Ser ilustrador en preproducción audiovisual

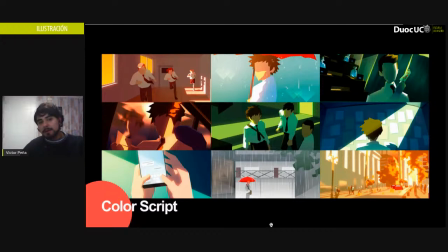[33:04]
Por ejemplo, cuando está lloviendo abajo, está todo súper poco saturado, excepto el paraguas, como para generar un foco de atención. Todas esas cosas se hacen en el color script. Y los color scripts son súper comunes en todo, no solamente en la animación.
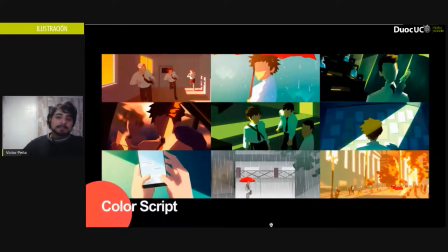[33:21]
En las películas también pueden tener color script porque necesitan saber qué colores va a tener en la escena, si necesitan grabar una escena, por ejemplo, en el atardecer. Hay películas que se preocupan mucho por su estética
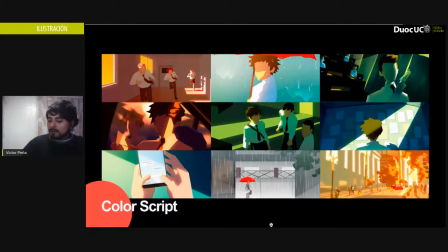[33:35]
y necesitan generar ¿cómo se llama esto? Como escenografía. Necesitan generar escenografía que tenga los colores que necesitan y los colores los hagan, obviamente, del color script.
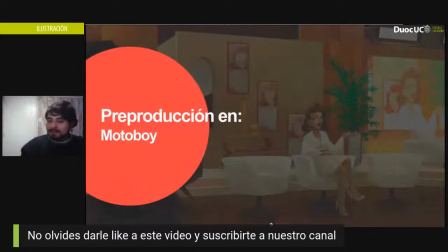[33:51]
Así que, claro, color script es algo súper importante. Y por último, les voy a presentar Motoboy. Motoboy también está en producción, al igual que Carta Pratt y Línea Babas.
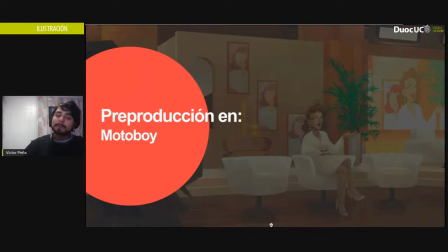[34:11]
Y también es un teaser. La diferencia de esto, de esta serie y de todas las demás es que esto es 3D. Toda la serie va a ser en 3D. Pero necesitan algo de qué trabajar.
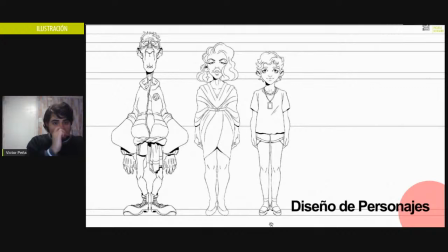[34:26]
Y ahí entran nosotros los ilustradores para empezar a definir cosas, ¿vale? Yo, por ejemplo, diseñé los personajes porque así la persona que esculpe en 3D tiene un modelo para empezar a esculpir. No tiene que esculpir nada desde cero, inventar un personaje en la marca.
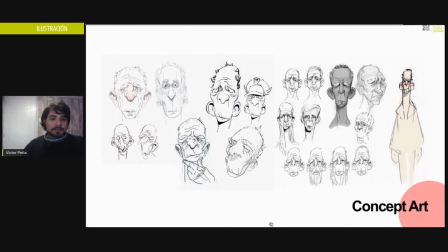[34:46]
Eso no es una muy buena idea. Así que con esto ellos lo pueden hacer. Entonces, para llegar a los personajes, uno tiene que hacer muchas propuestas. Eso es lo que yo había dicho antes. Claro, a mí me habían dado una imagen como de un abuelito.
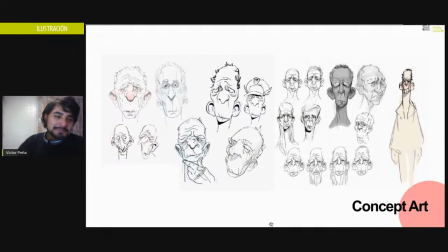[35:04]
Me dijeron como queremos que sea un abuelito y queremos que tenga como esta cara que se parezca como al Pirinoli o algo así. Ya no me acuerdo. Entonces, claro, yo vi muchas fotos de abuelitos y yo dije, ya lo voy a exagerar un poco porque la propuesta estética
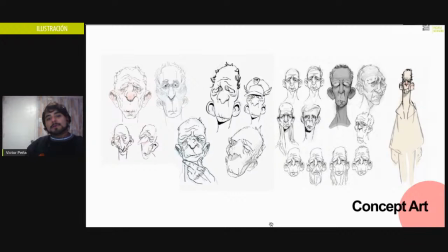[35:22]
de Motoboy es que va a ser un 3D muy realista, pero con formas un poco exageradas, por ejemplo, un poco más cartoon. Entonces es como una mezcla de los dos. Así que, claro, yo empecé a bosquejar abuelitos como con toda la estructura facial como entre realista,
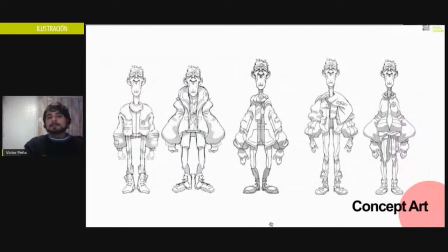[35:41]
entre cartoon, y algunas propuestas son más exageradas que otras son más realistas. Entonces, así cuando el director ve todas las propuestas, dice, ya, me gusta que sea un poco más estilizado, me gusta que sea un poco más real, para eso sirve esta etapa, como para empezar a decidir,
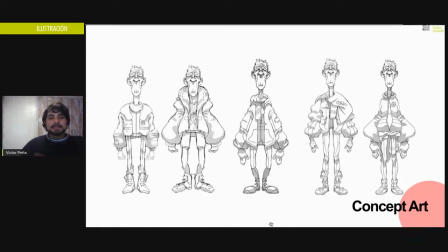[35:58]
para empezar a definir. Y claro, cuando ya se decidieron por el diseño del protagonista, falta decidir también la ropa que va a usar. La ropa también es importante, la ropa también cuenta un poco de cómo es el personaje. Aquí también hay varias propuestas de ropa.
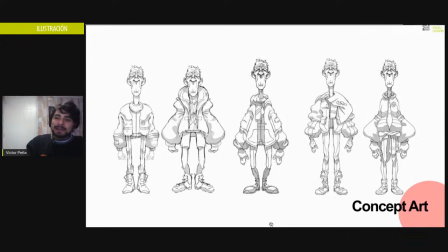[36:18]
Ninguna quedó, pero la que más se parece al final es la de la derecha, el que está más a la derecha.
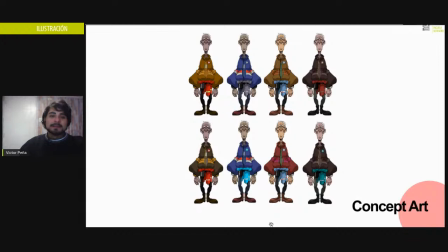[36:26]
También hay propuestas de colores, cómo se va a ver como en general.
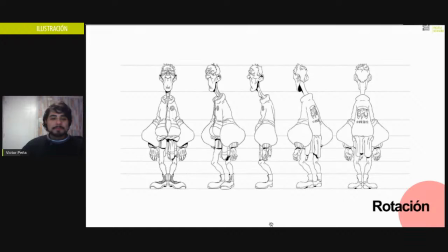[36:34]
Y la rotación. La rotación también sirve para entender cómo se vería el personaje desde cada ángulo y para alguien que lo va a modelar en 3D es súper importante saber cómo se va a ver desde cualquier ángulo.
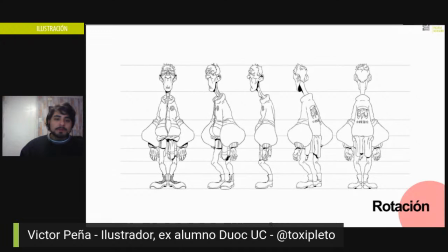[36:50]
Y aunque no se modele en 3D, igual es importante porque cuando uno está animando, los personajes se mueven para todas partes y cuando uno a veces hay conversaciones y el personaje está de espalda. Y si la espalda no está diseñada, hacerla en la marcha tampoco es buena idea porque quizá otro artista la haga de otra forma y el personaje va a empezar a cambiar por toda la serie.
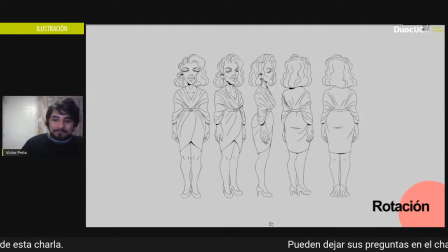[37:09]
Y la idea es que sea el mismo. Aquí hay otro personaje, también tiene su rotación.